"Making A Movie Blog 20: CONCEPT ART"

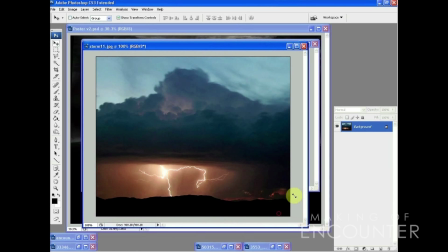So yeah, we needed a really disturbing, really threatening sky, really menacing, because we wanted to put a person in the foreground looking up at this
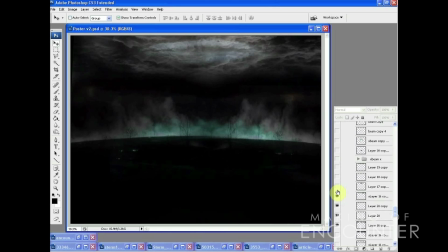event and this sky and feeling really kind of small in the picture and feeling really overshadowed and dominated by whatever's going on in the distance.
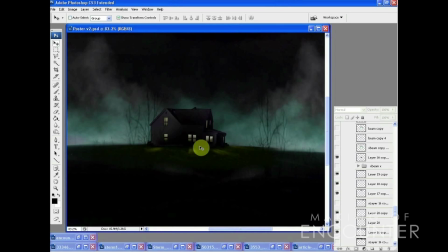And then I started work on the house. Now the house I'd actually made for another piece of concept art that we'd done for Encounter earlier on. So all that was done for me already, which is great. Next up was this light beam.
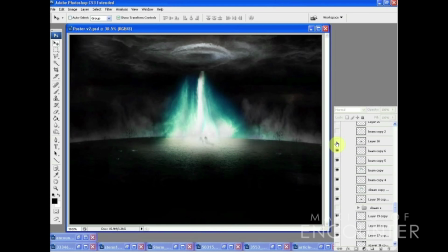Something quite suspicious is clearly going on in this house. So I went online once again. I found a couple of very interesting kind of light shaft images, dust storms. I've also got a number of brushes that I've been using in Photoshop,
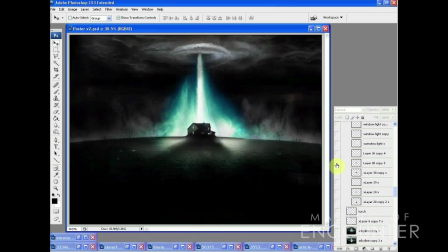which are swirls and vortexes, which are really, really useful. Using that light, it meant that we could create a silhouette of the house and make it look as if there was something going on inside the house. You know, we added these light shafts to make it look like there was like a violent storm going on inside. So
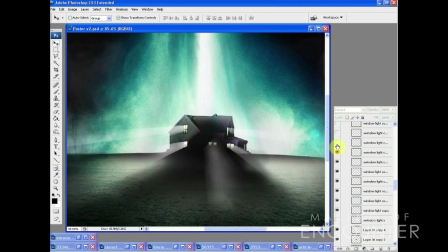The grass that's kind of spilling down over the hill really sells that perspective. Again, I used some of the Photoshop tools to curve and warp that to make it fit within the kind of perspective of the piece.
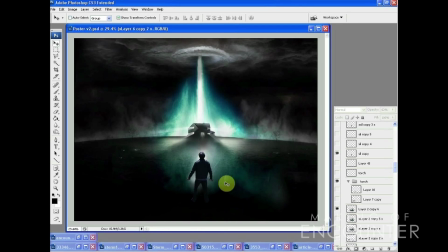And then here's the example of, you know, a bit of collaging. So this is actually a picture of Elliot, believe it or not, that we took in the garden.
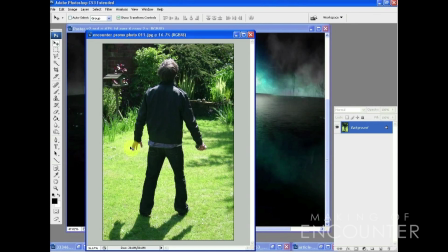We got him facing the sun because we wanted that sun creeping over his shoulders and on the top of his head to work within the image eventually. And this is actually a kitchen roll he's holding here,
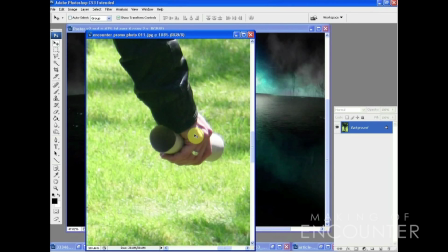so that's going to be his torch that will later make it look a bit more like it's a torch rather than a kitchen roll.
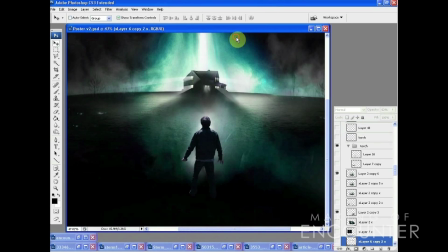So there he is. He's been flipped. I've graded him a little bit, cut him out, and put him in the image.
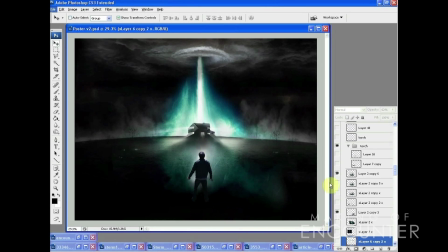Again, he's got that backlight on him. He's got like a halo around him that you might get in the mist, and that's just plucking him off the piece and making him much more clear. For the lightning bolts, there are some really almost hidden or obscured lightning bolts in the storm to give the storm a bit more depth.
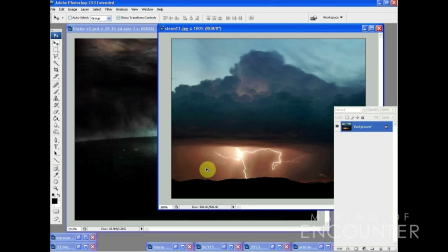I just literally, you know, grabbed those off the internet, dragged them in,
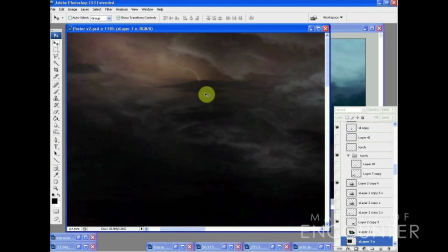and had a play with them in Photoshop to try and make it look like they were part of the storm.
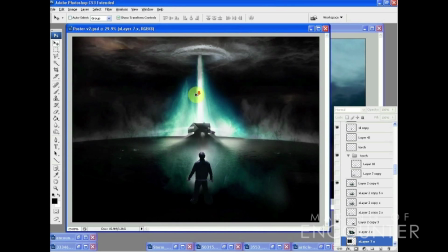And these gave the cloud more depth, so it looked like it was deep. There was stuff going on within it.
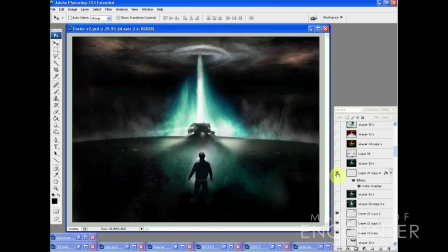It was a really thick cloud because the light wasn't getting through and all that kind of thing. So I really think it helped to sell that effect. Everything else was handled, so I decided to put in some trees and some bushes in the foreground. Drew a few of those in.
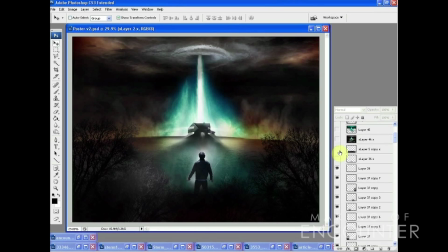I also used some high resolution brushes that I got online, and again I created a bloom that would be coming from the torch. The idea there was to silhouette the trees to make them stand out. If you've watched any of our behind the scenes blogs on the making of the proof of concept trailer,
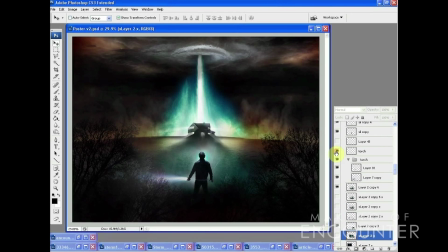you'll recognise the chiaroscuro technique there to help pick them off the screen and make them really stand out and give the image much more depth.
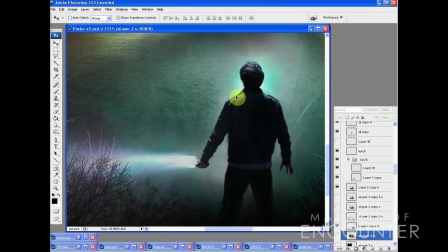So yeah, that was quite simple but quite clever, and I think that's really sold that kitchen roll really.
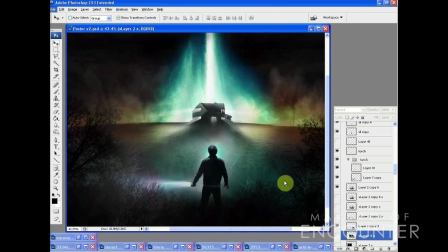Again, you'd get that, it really sells the idea of a misty hilltop, which is what we really wanted to do.
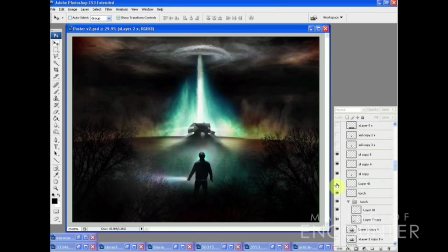And the trees also gave that British element as well. This is going to be a British film shot in Britain, and it's going to be a different twist on the alien encounter story you might be used to, you might have seen.
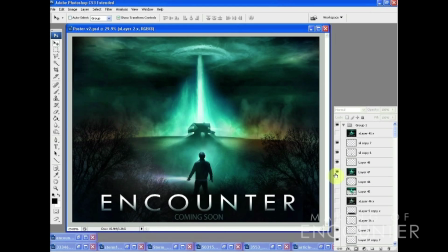It's a different perspective on the story. And here's the final grade, and with the encounter title at the bottom as well, with a bit of a strapline on it too. So there you go, a quick tour of all the different elements involved in putting this piece together.
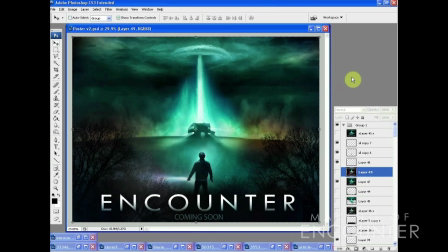We're very happy with how it came out, and it's already proven to be very popular with quite a few people, so that's how we did it. So there you go, I hope that was insightful, giving you a bit of a closer glimpse at all the different workings that went on behind putting this piece together.
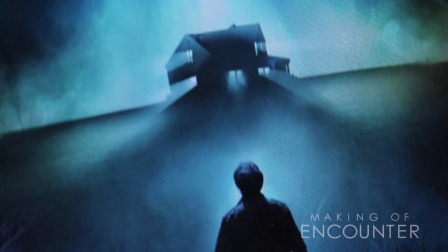So just as a summary, why is concept art important? It's fantastic for showing other people your ideas and getting, you know, making it very clear for them.